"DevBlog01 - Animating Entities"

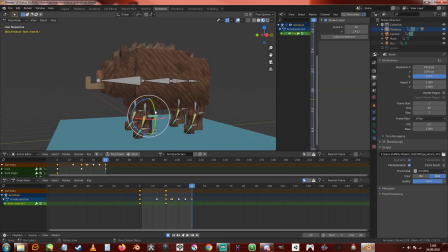Same with the knee bone. That also needs to go back to its default position. Yeah. And then from here, you can basically you can make all like you've got the base animation done.
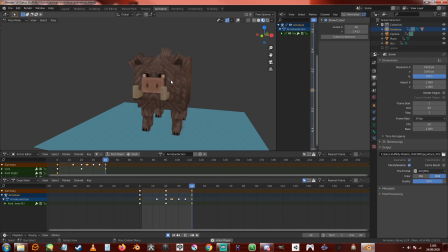So you sort of say, well, it's tilting its head a bit too quickly. It's too drastic a movement in too short a period of time or something. So you can go in and now start tweaking it to make it look a bit more natural, a bit more fluid.
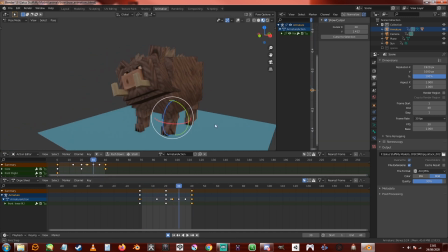It's good. I tend just to get the like the base sort of positions in. I know one of the things you can do, you can go in and change the modes between keyframes to something called constant. So what it'll do is it'll just jump between. So if I did this now,
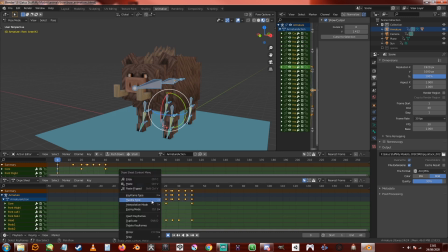all the bones and change the. Well, I'm going to butcher that. The interpolation mode, I think, to constant, and then you'll see what it does is it doesn't like have any smooth transition between the keyframes.
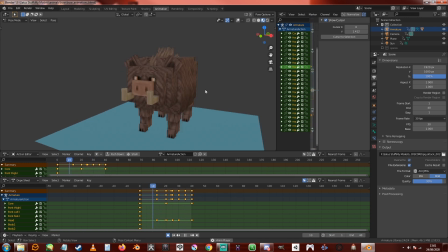It just sort of jumps from one to the other, and this is pretty good for blocking out animations if you want it to be in a particular animation, like the halfway point, at the start, at the end, and you can just see how it will look, just pretty much just in the pose without it moving between them.
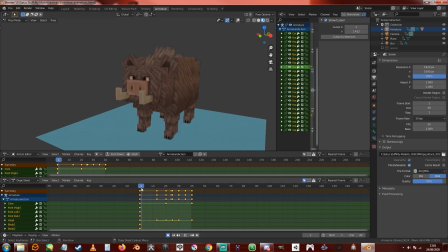So that's quite useful for that, because these are pretty simple models. I tend to find that I don't need to worry too much about this. I just leave it on Bezier, and that just does is it smooths it out. So, let's see where we're at.
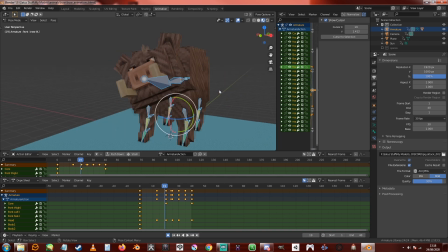I think what I'm going to do is change the head movement just a little bit so it's not quite so...
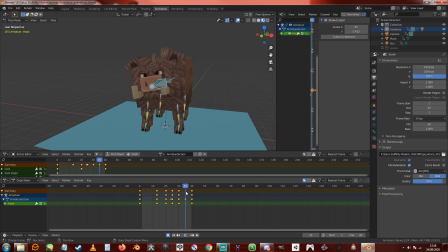it's a more subtle movement. It moves a bit too much in the time frame, and it sort of pulls the head up and then kind of just goes back down again. And I feel like if it starts tilting a bit sooner,
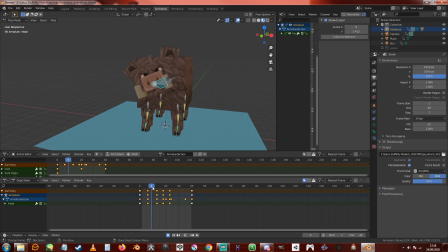and does a slightly less drastic movement, so it's a bit more subtle, what that should do is it'll give us a bit more time to hold the pose how we want it in. Let's go something like this. Actually,
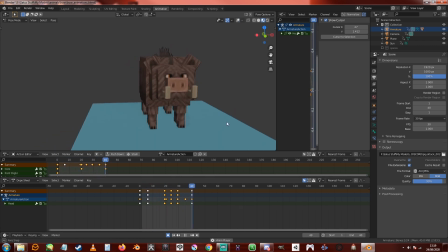that's kind of actually not too bad looking. Just like that. It's a bit. It's kind of an interesting. It's kind of sort of tilts pretty quick, and then it's that long, drawn out, sort of listening.
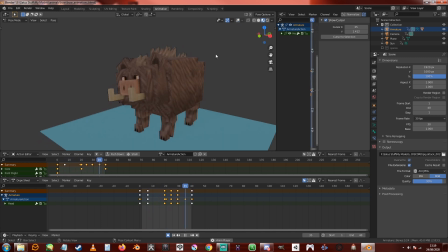Actually, I kind of like that. Actually, that we might actually stick with that for now. Let's see what else I can change. I mean, these are only idle animations, so
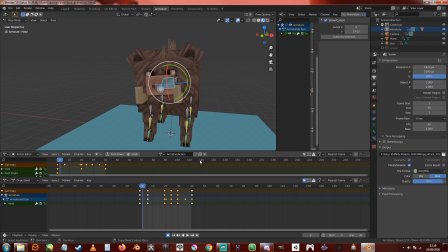we don't have to go too crazy with it. But only been like 10 minutes. It's not like it's too time consuming to do this. They're pretty simple models, so they're easy enough to sort of manipulate and pose.
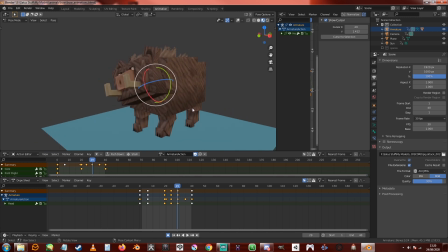The biggest thing with them is trying to get sort of like organic sort of life into them, to make them sort of bounce and flow and feel like a living thing rather than just like a static object that you're just manipulating and sort of clinically.